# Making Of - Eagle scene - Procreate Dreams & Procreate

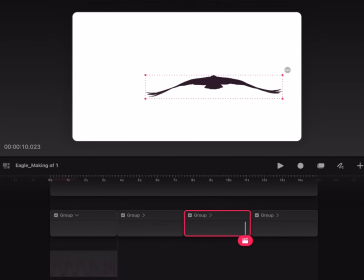[12:17]
So it's all just 4 bigger loops, and then of course for each
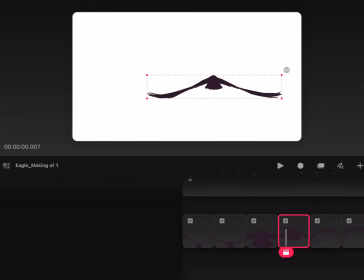[12:26]
drawing here you have the same. So here you have the onion skins.
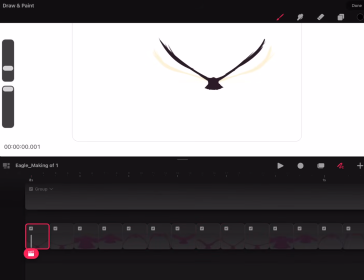[12:36]
So I animated this on 6 frames per second first, and then I did the in-betweens and set it to 12 frames per second. So each frame lasts for 2 frames. So you see that it has this
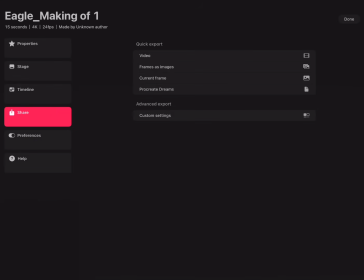[12:58]
the setup here is 24 frames per second,
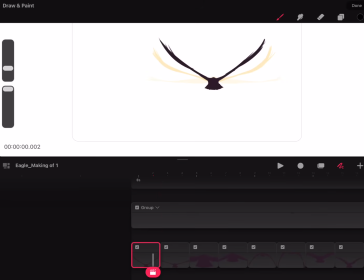[13:03]
and then each drawing lasts for 2 frames, so that's 12 frames per second, which is usually what I do with characters and stuff like that.
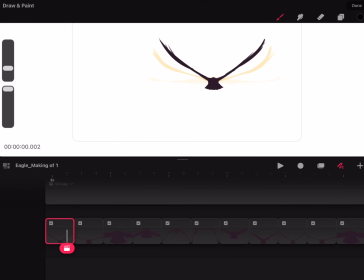[13:12]
And then environments, it's nice to have 24, because then you get smoother motion on the camera movements and stuff like that. And let me show you a little trick here.
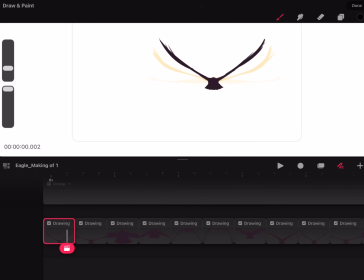[13:24]
I don't think many knows about this yet or have found this, but you know, you have the multi-select here.
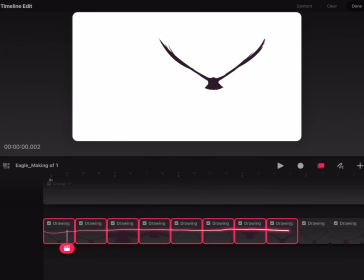[13:34]
You can multi-select several drawings and then grab one side,
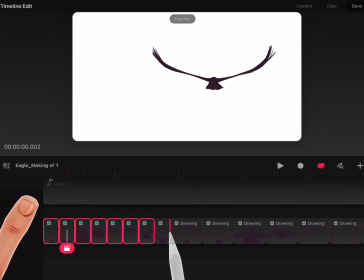[13:40]
set one finger down, and then you can scale up and down all of these at the same time. So, you know, if you had a bunch of drawings that were,
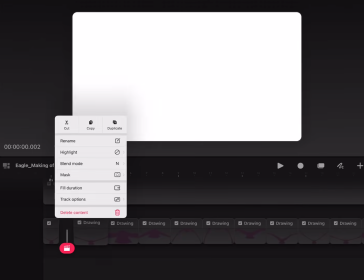[13:55]
you know, 1 frame each, and you're like, ugh, I need to make all of these become
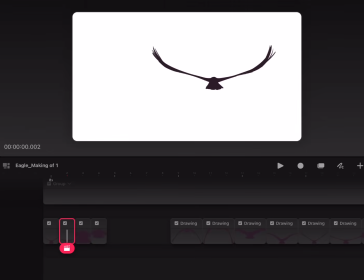[14:06]
last 2 frames, right? And you can always like drag them out like this. But if you just multi-select these, and then I use the Apple Pencil to like just grab one side,
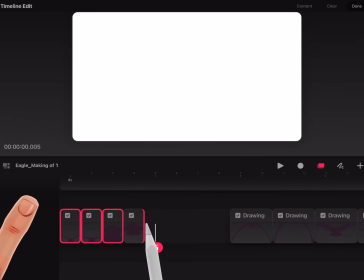[14:20]
and then I put my thumb down from the other hand down on the screen, and then I can just snap them all out in one go.
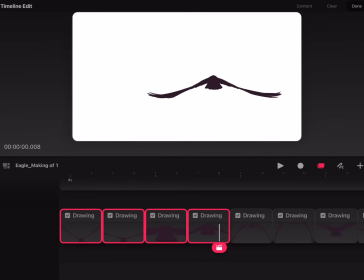[14:29]
So the multi-select has some hidden power there. Okay, so that's the flapping, the loops, and these loops are put into one group.
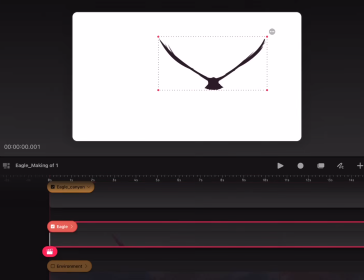[14:41]
So that's the eagle, the full eagle. So how I did the animation or the perform,
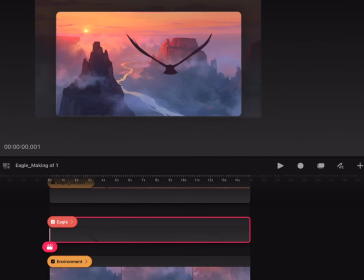[14:50]
the first thing I did was to set 2 keyframes for scale.
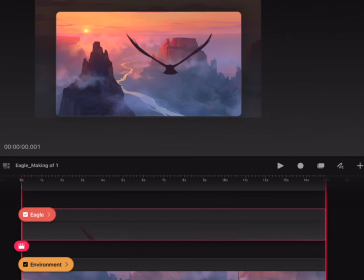[14:55]
So I start with being on frame 1, setting a move key, move and scale.
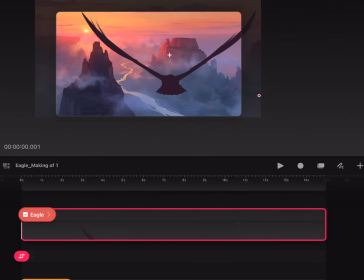[15:05]
So this one, you see that the vanishing point or the anchor point is there.
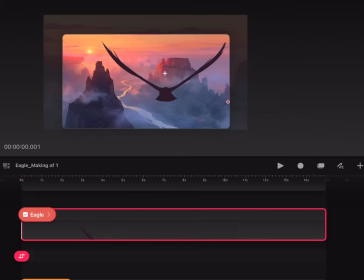[15:13]
And I felt that that was a good place to have it, because when the bird is rotating, I kind of felt it felt more natural that it's kind of rotating from that anchor point,
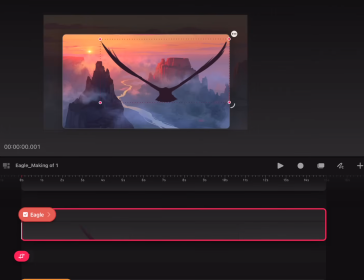[15:31]
so that it's not, you know, maybe the more kind of like the first thing you think is maybe this is the right place, but it feels more like an airplane then. I feel when I'm rotating it doesn't feel right. So vanishing point,
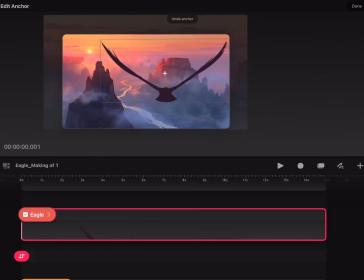[15:53]
this is a good place for it.
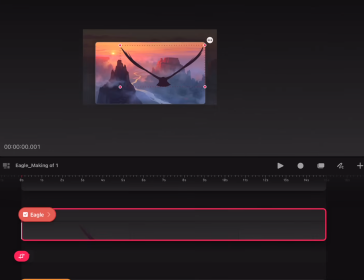[15:58]
So one scale key here, and from the beginning I wanted it to be pretty big, so it's kind of like flying,
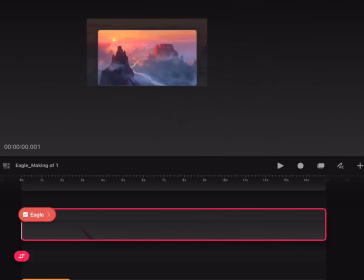[16:07]
almost coming from right behind us and flying past us in a way. And then
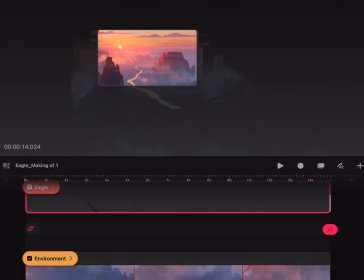[16:17]
at the end here, just scaled it down. I can move it now, of course, so I can see it.